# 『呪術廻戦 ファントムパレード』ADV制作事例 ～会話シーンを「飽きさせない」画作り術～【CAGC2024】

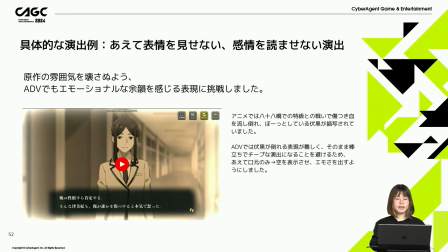こちらではあえて表情を見せない、感情を読ませない演出をしていますアニメでは八十八橋での特急との戦いで傷つき、血を流し倒れ、ぼーっとしている伏黒が描写されていましたが
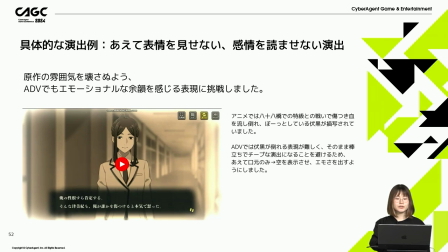ADVではその倒れる表現が難しくそのまま棒立ちでチープな演奏になりましたそこであえて口元のみ空を表示させるといった工夫をしています
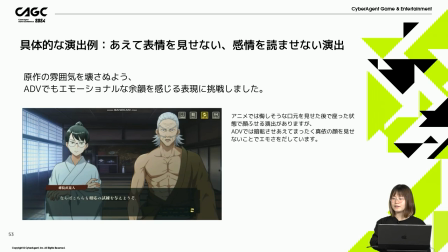こちらもあえて表情を見せない演出です
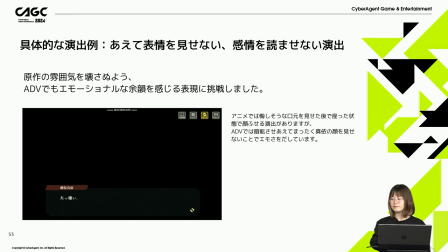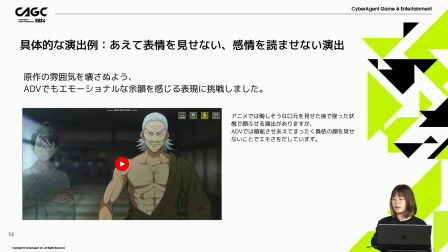アニメでは悔しそうな口元を見せた後で座った状態で顔を伏せる演出がありましたがADVでは暗転させあえて全く前の顔を見せないという工夫をしています
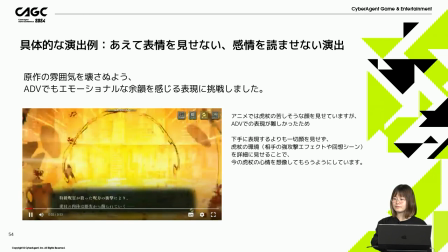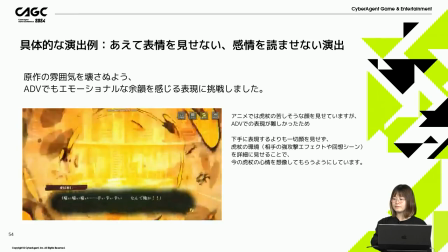痛い痛い痛いつらいつらいつらいなんで俺が
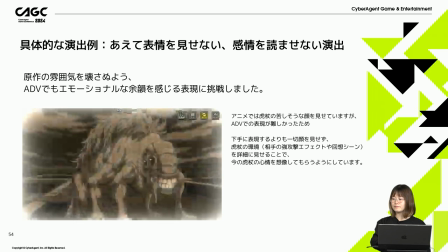あの時 指なんて拾わなければ食わなければ あの時 あの時
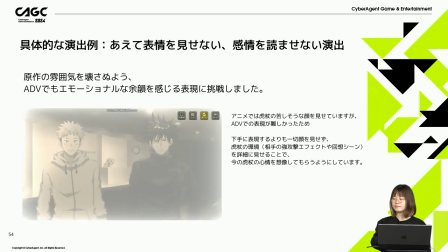やめろ 考えるなやだやだ 逃げたい逃げたい 死にたくない
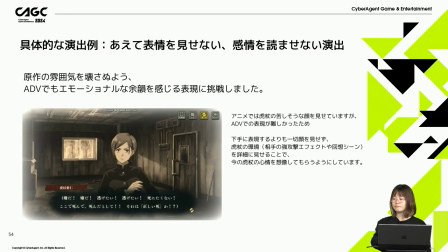ここで死んで 死んだとしてそれは正しい死か
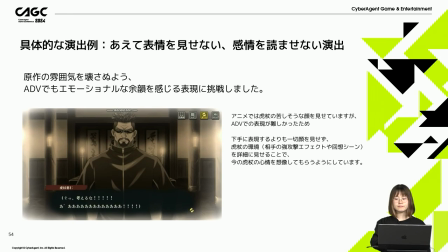考えるな
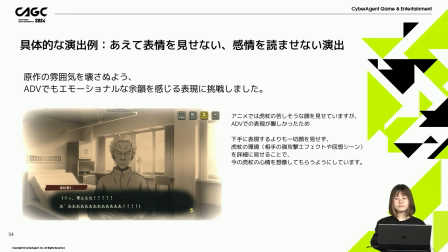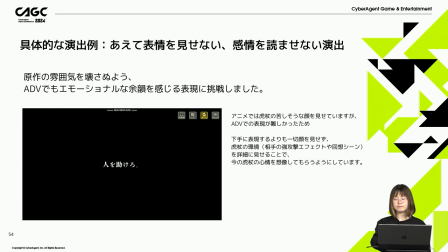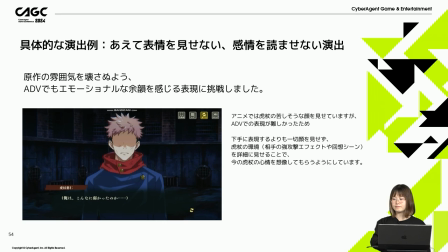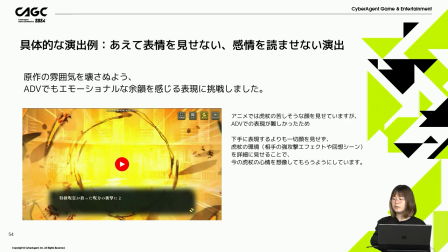イタドリの苦しそうな顔を見せていましたがADVでの表現が難しかったので一切顔を見せずイタドリの環境を詳細に見せることで今の心情を想像してもらうようにしています
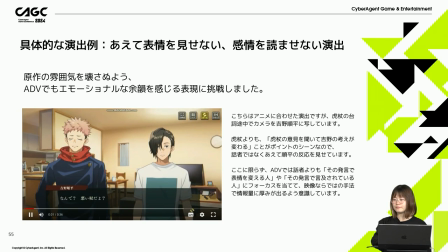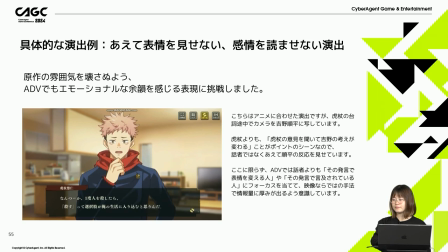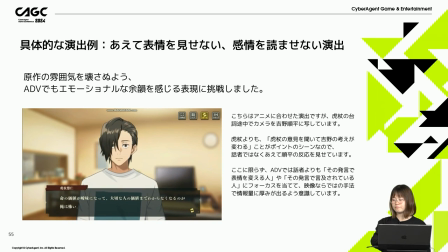大切な人の価値までわからなくなるのが俺は怖い
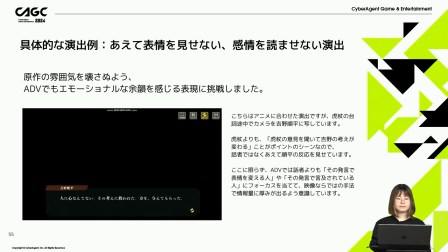人に心なんてないその考えに救われた力を与えてもらった
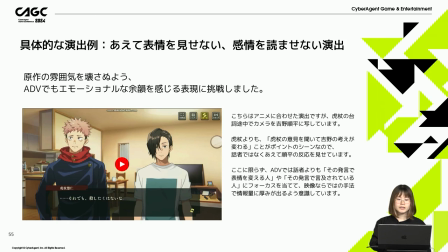こちらではアニメに合わせた演出ではありましたがイタドリのセリフの途中でカメラを吉野純平に映していますイタドリの言葉を聞いて吉野純平の考えが変わるということがポイントのシーンなので和写ではなくあえて純平の表情を見せています
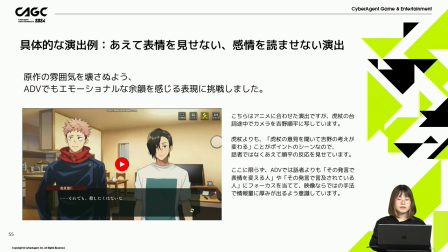ここに限らずADVでは和写よりもその発言で表情を変える人そしてその発言で言及されている人にフォーカスを当てて映像ならではの手法で情報量に厚みが出るように意識しています
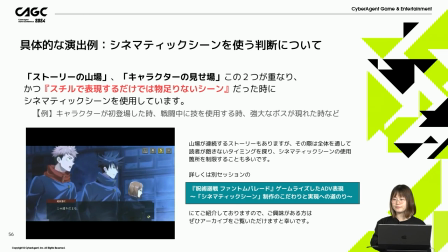こちらではシネマティックシーンを使う判断についてです
この辺りだよな止まれ板取、誰かいるようやく来たね、東京港のボンクラどもが